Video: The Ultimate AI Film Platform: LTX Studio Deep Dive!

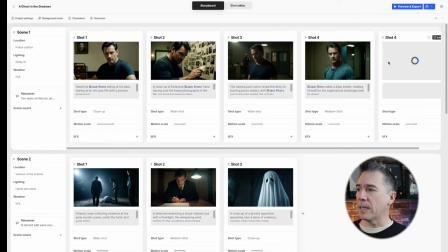So what we can do is just hit this plus button and we'll have a new shot generated and I
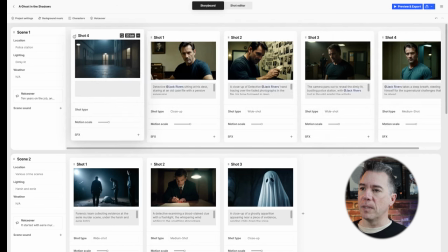can just drag this shot over to the front to make this an establishing shot,
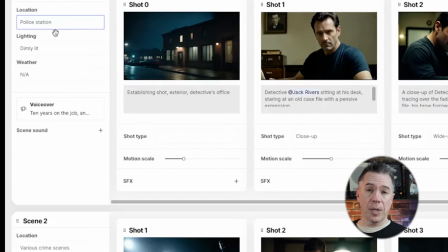which actually is it kind of already did an establishing shot so that's pretty great we can also come up here and change our various locations so right now it's in a police
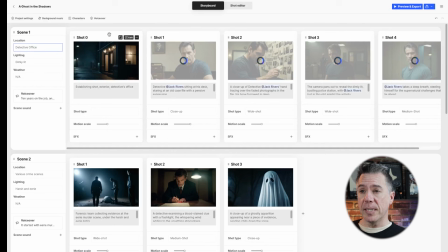station i'm going to change this out to detective office and as you can see everything begins regenerating based off of that
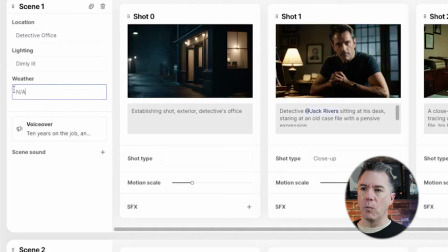location prompt let's swap the weather out to uh raining as well we'll go full like david fincher on this one so i've also
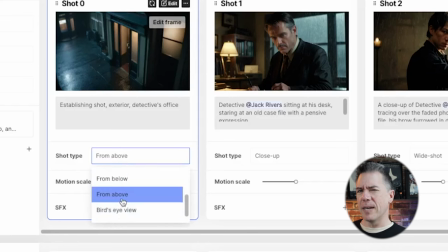changed out the shot type to from above so that you know we kind of have that sort of dramatic angle of the rain falling and and the camera tilted down
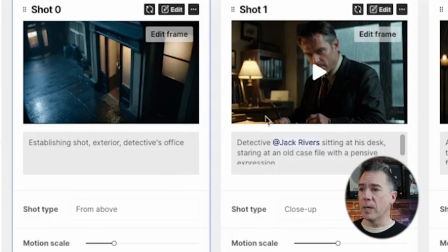and yeah that looks pretty cool so from here we can move into shot one which would be you know jack at his desk i don't overall love this
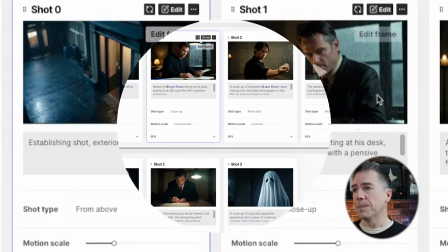shot in particular either so again we can begin swapping around the shot looks good of course we've got some morphing problems happening here so i'm
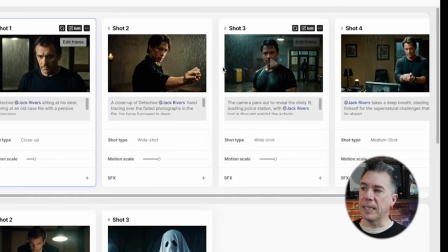going to turn down the motion scale a little bit and try to regenerate that obviously these shots don't work that great so i'm just gonna delete them then
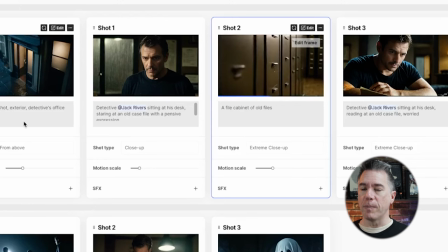adding in a few more shots i gave a file cabinet of old files here to represent his old case files uh followed by jack sitting at his desk reading an old case file worried i can also prompt for
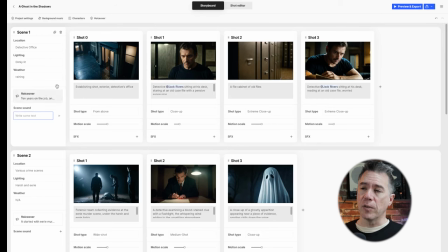an overall scene sound so for example while it's raining throughout here i can either individually go through and add in sound effects to each one of these
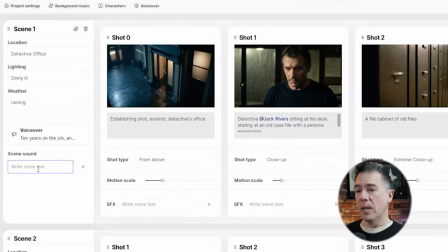shots or i can give an overall you know scene sound that runs across this particular scene so in this case i'm going to put a distance sound of rain and there we go some nice rain sounds that will add some
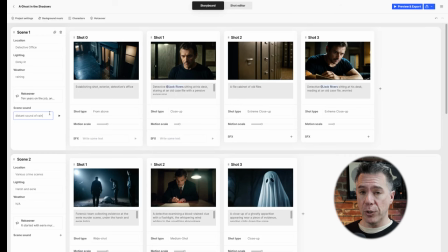atmosphere to this particular scene uh so let's move on to scene two again we have some kind of canned dialogue here so we'll swap that
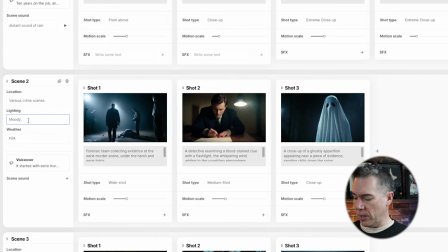out in just a second we can also change our lighting too if you'll notice we have moody down here so i'm going to change this out to moody uh Blue hue, let's say. Ooh, that actually looks pretty nice. So swapping out our VO to this.
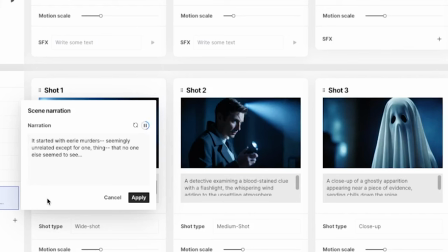It started with eerie murders, seemingly unrelated except for one thing that no one else seemed to see.
And so since through this sequence, it's pretty much just going to be Jack investigating murders.
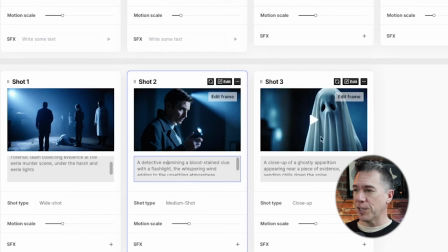Unfortunately, I'm going to have to ditch out my favorite shot here of the ghost. So that was just as simple as coming up and deleting him.
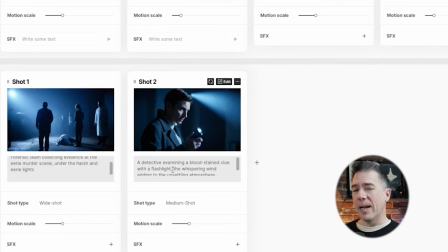If you'll notice here, this actually isn't Jack as well. Uh, again, the build that I'm working with here is pre-release. So there are still some things that they're working out. So, but all we have to do is actually come up here and call him out by just hitting at Jack, um, Jack Rivers, he's tagged. So now this will repopulate with an image of Jack. So because we have this longer dialogue sequence here, but only these two shots, uh,
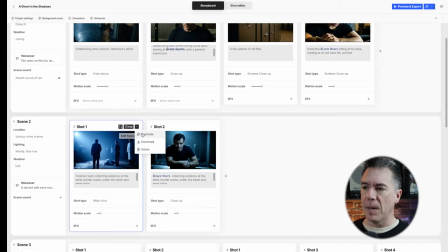what we can do is a bit of a time saver here is that we can just simply come up and duplicate out these shots.
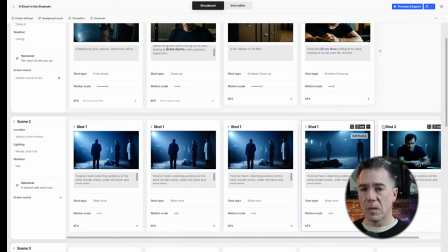Uh, maybe give it, uh, four shots here. slide our jack shot over to become shot two again,
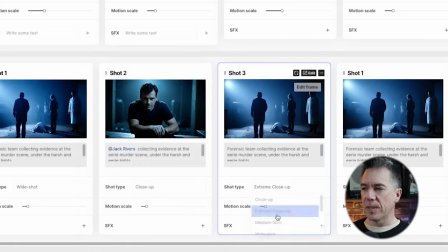rename this to shot three for consistency, and then just change the angles up a little bit to give us sort of a variety of shots. Maybe we'll call out Jack in another one of these. For the final scene of our example, I've changed out the narration to this.
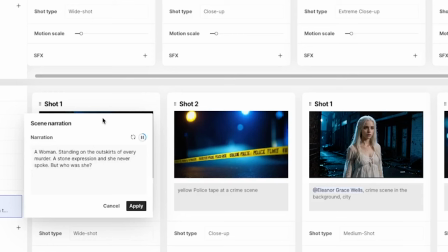A woman standing on the outskirts of every murder, a stone expression, and she never spoke. But who was she?